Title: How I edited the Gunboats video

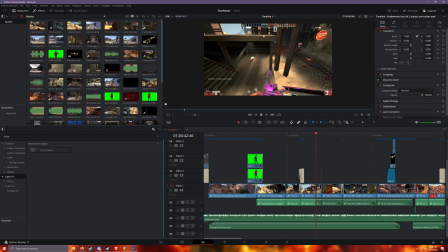Which is why I was so mad, because they're pushing the cart, and this pub, I was rolling this pub.
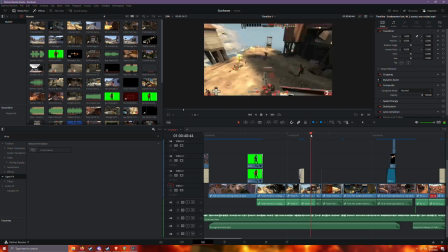It was great, but there's a medic like on this hill that the scout could have run to, which why I was so mad.
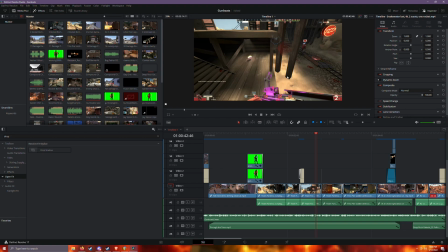Is because if I grabbed this health pack and then attacked the people that were like just on the cart a second ago, like it would have been exactly what I needed.
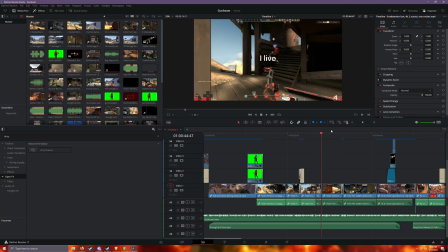But the scout takes it and I'm pissed, which is why I left. I thought this was funny, and I thought it was really funny, so I left it in.
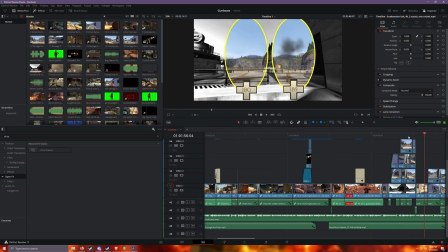Anyway, all right, let's go to the part that people are probably mostly interested in.
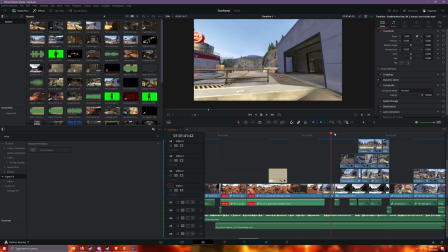So this right here, this section, which I've uploaded onto Reddit as well, if you are on Reddit, except I did a mobile version.
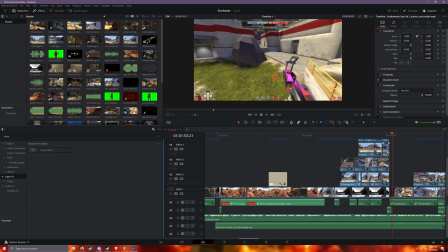I'll explain that later. Actually, I'll just leave that out. It's not really relevant. So basically, all this entire section right here is made using two things.
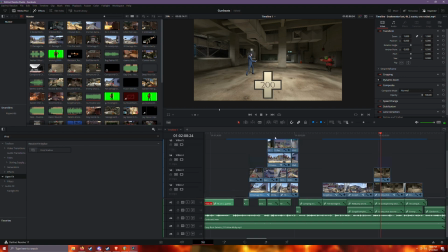One is fusion with this health bar, and then which is why you'll see like these little why there's like stacks here, um, and
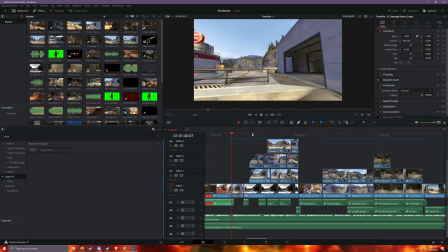demos inside of TF2. So basically, I went into a Serve Me server and went ahead and recorded myself doing all these things. By the way, this right here, this background is literally just this image. Because and this image is literally just taken this clip.
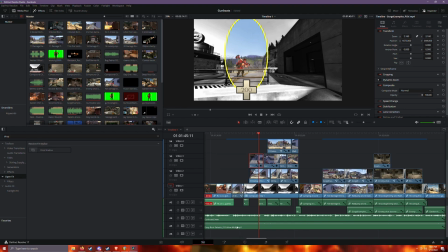If I if I go to open this in Fusion, because I'll have to explain this in a second anyway.
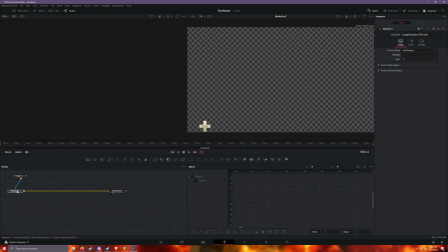If I open this in Fusion and I bring in oh wait, wrong one.
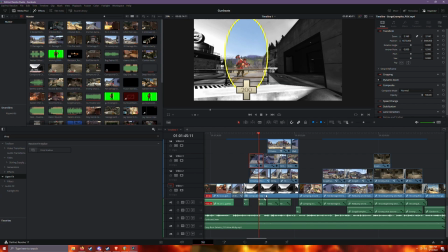Give me a second. Let me open this one in Fusion.
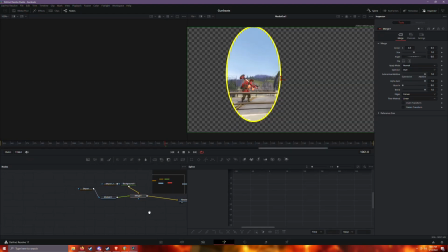Okay. So basically, if you look here,
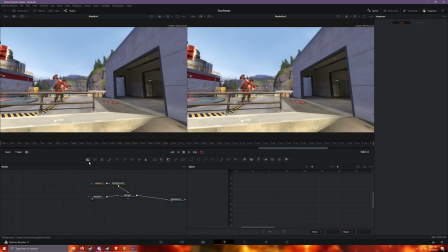if I remove this clip is just the background. Like that's it.
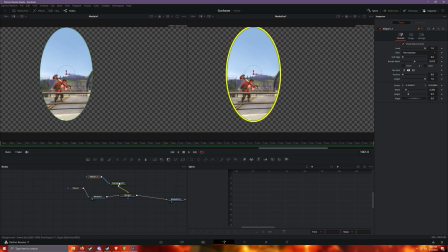Um and so all I'm doing here is I am taking the making an ellipse. These two are the exact same thing, except one is slightly bigger than the other one. They're in the same location, if I remember correctly.
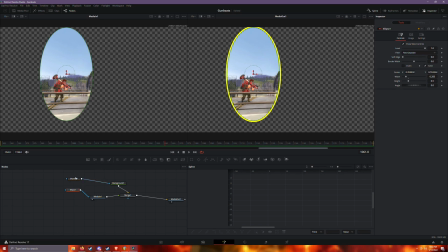Let's see here, center. Yeah, they're in the same location. One is just slightly bigger than the other, so I can get this little extra like effect, so that way it's not just weird on the outside.
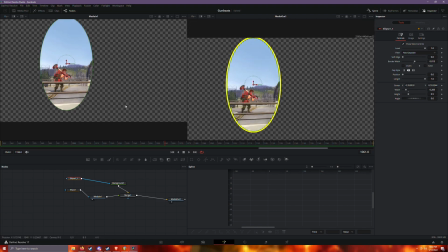It's not like nothing, so that way the like it's easier in the eyes for the viewer. I just made it yellow because it pops out on a black background, and then I just merged them together, and it's good to go. And yeah, let's see here. But so all this really is just an ellipse.
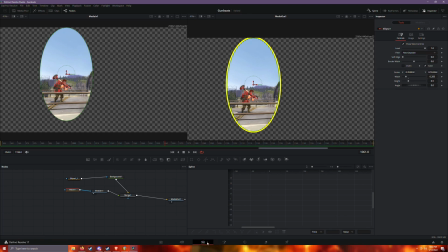I just did that, stacked it on top of this background here, which is just that.
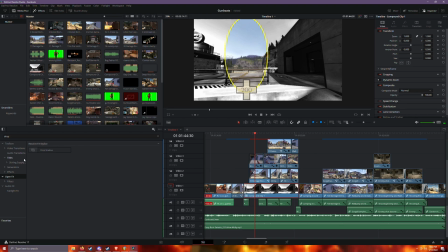This is just a freeze frame, except I put on. I made this. I think I just used one of the open effects here, just to make it black and white. Or did I? No, no. I messed with this in this page. I basically just turned the what's it? I turned the saturation all the way down. Let's see here. I changed the contrast.
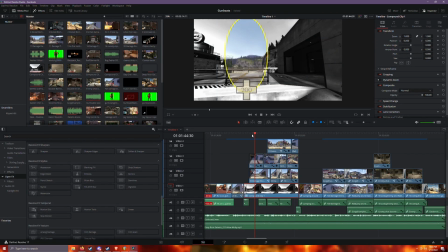I remember that. Here, wait. Oh no, wait. Oh, there we go. Color page.
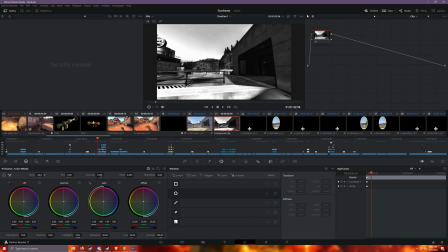Because you can change like the temperature and everything else in here. Like if I wanted to make this cooler or warmer, which is how I did my thumbnail actually. And let's see here. I do not remember exactly how I did this, if I'm gonna be honest. But I remembered I just turned it all the way down. I just made it black and white.
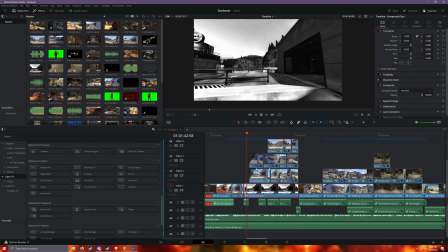It's pretty easy to do. Um, and just went through here.
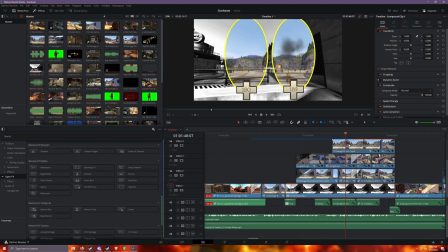And then basically everything from here is just copy and pasted. The only thing that's interesting left here is that these health bars.
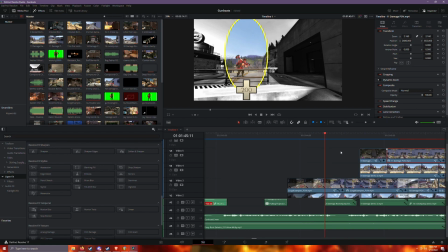So what I did was is I lined up the the demo, like, which is me.
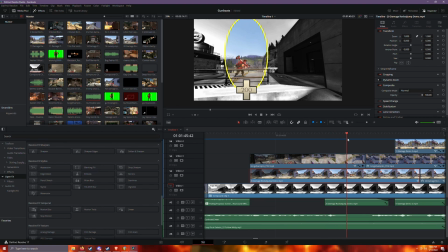So when I get the like this footage like this of like the soldier jumping around, this isn't like on a like a replay server.